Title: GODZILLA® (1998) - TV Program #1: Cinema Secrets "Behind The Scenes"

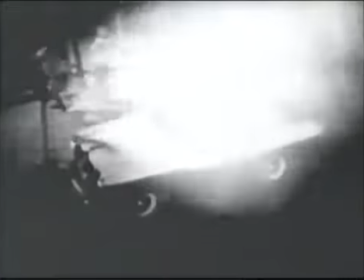0s Terror to wreak vengeance on man.
The most destructive character to ever rampage across the screen was created in Japan in 1954.
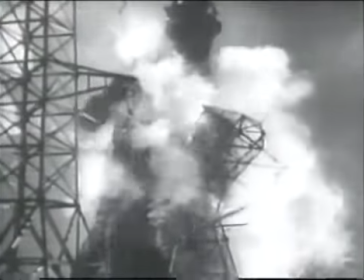8s In a cyclonic cavalcade of electrifying horror.
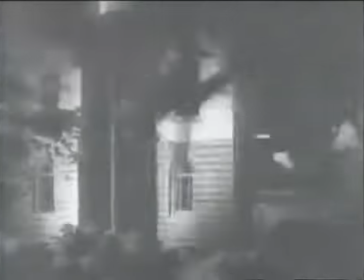12s
Wreaking havoc wherever he went, Godzilla was really a man in a rubber suit.
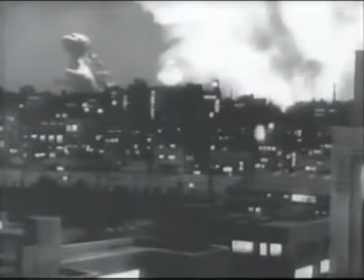17s King of the monsters. Incredible.
Godzilla wasn't very bad ever back then. It was just a big monster. He crashed buildings. But you didn't feel he really hurt people. He was just like, it's too big, he had to crash on everything, you know.
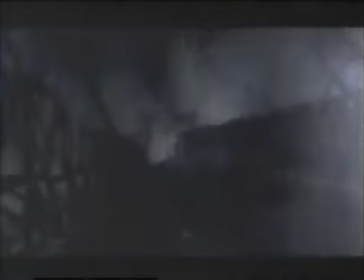31s
For the 1998 blockbuster remake, Godzilla's new designer, Patrick Tatopoulos,
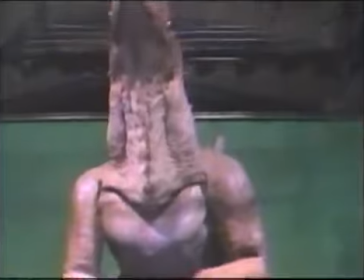38s
took advantage of nearly 50 years of advances in effects technology to give director Roland Emmerich a bigger, badder lizard.
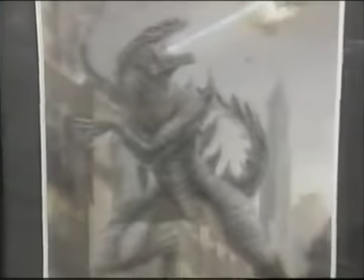47s
The director told me to change it to make it faster, quicker, more attractive, more realistic.
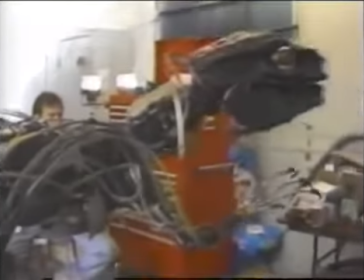54s
To create a more realistic destroyer, Godzilla's effects team utilized animatronic robots with hydraulically driven skeletons.
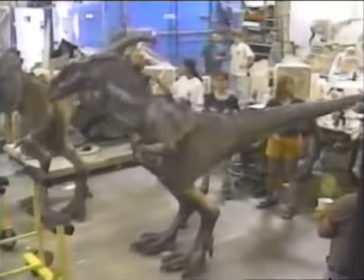63s
But some of the film's most memorable shots called for a sophisticated update of the old man-in-a-suit routine.
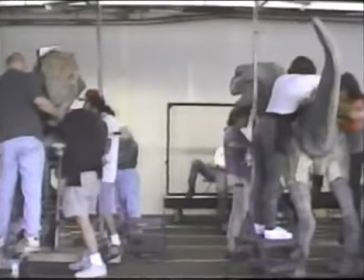71s
For a climactic scene involving Godzilla's offspring,
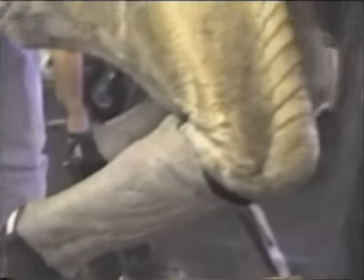75s
8 baby Godzilla suits of foam latex skin were designed to hide the performer inside.
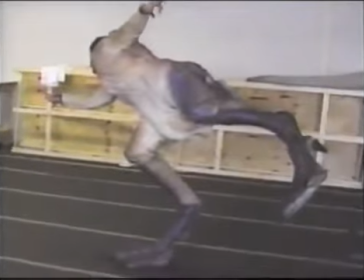83s
Weeks before filming began, the performers underwent balance and movement training.
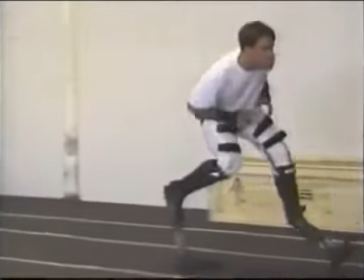90s
They first rehearsed on stilt legs, and then in partial suits,
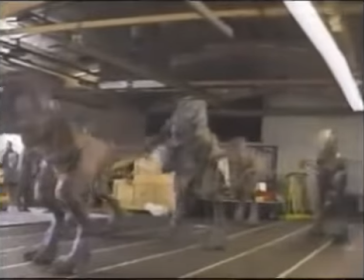98s
and finally, in the full 80-pound bodysuit.
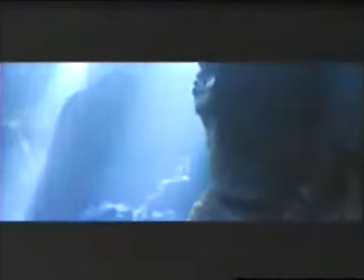These baby Zillas were featured in a hair-raising chase in which countless new hatchlings infest the bowels of New York's Madison Square Garden.
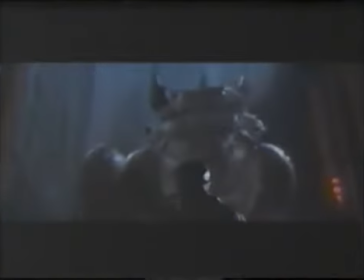120s
For scenes of the adult Godzilla in the heart of Gotham,
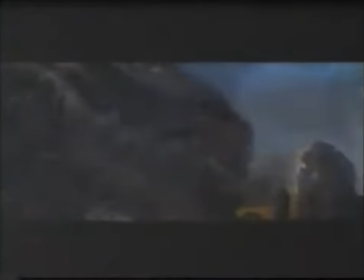123s
Tatopoulos' team produced a giant animatronic head and torso that weighed in at 14,250 pounds.
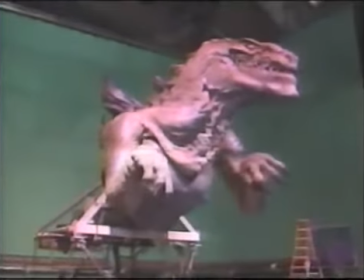133s
We built 35 feet tall Godzilla for the movie, mechanical creatures, to interact with models like cars or things.
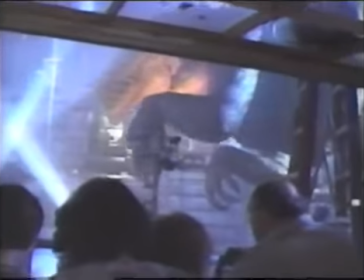144s
A team of a half-dozen puppeteers used hydraulic controls to operate the giant beast's arms,
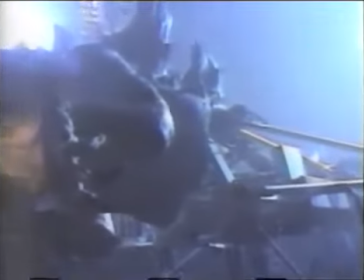150s
torso, breathing movements, and even eyelids.
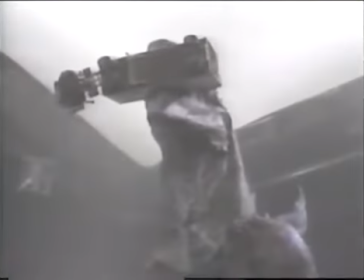157s
In a scene that establishes Godzilla's awesome strength, the monster lizard snatches up a delivery truck with her powerful jaws.
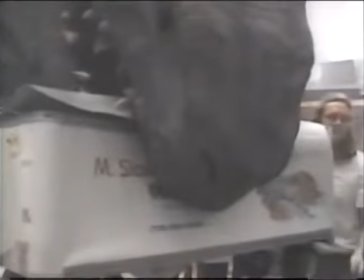166s
For this shot, model builders crafted an exactly detailed 1/6 scale aluminum truck, complete with cargo and loose debris.
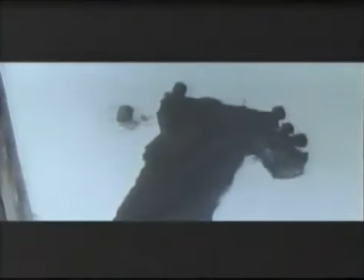176s
Small touches that sell the illusion.
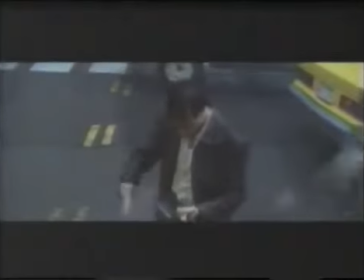181s
One of the film's signature demonstrations of Godzilla's destructive power required even more elaborate staging.
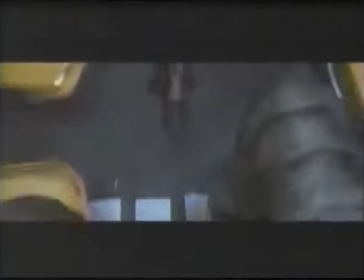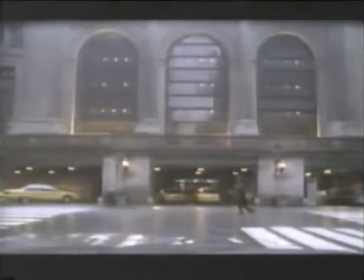196s
To produce this sequence, the filmmakers first shot background footage of a New York street.
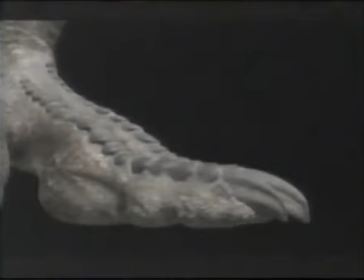201s
Then computer animators generated an image of Godzilla's giant foot.
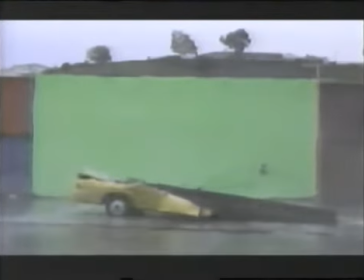205s
On a studio backlot, a real cab was smashed with a heavy sheet of metal to produce the effects of Godzilla's shattering step.
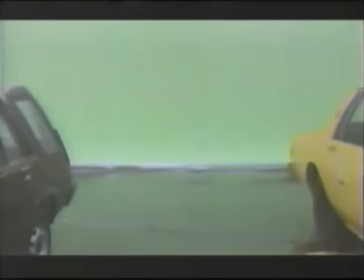214s
Bouncing cars for the foreground were shot separately.
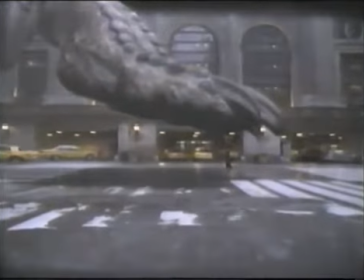219s
All of these elements, from Godzilla's foot to the cab and foreground cars,
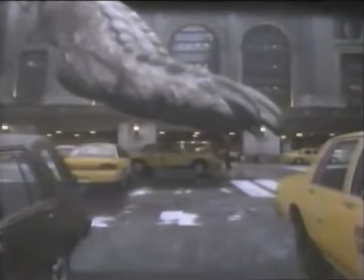224s
were combined in the computer to produce one seamless, earth-shaking image.
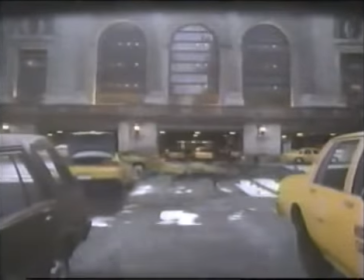233s
The purpose of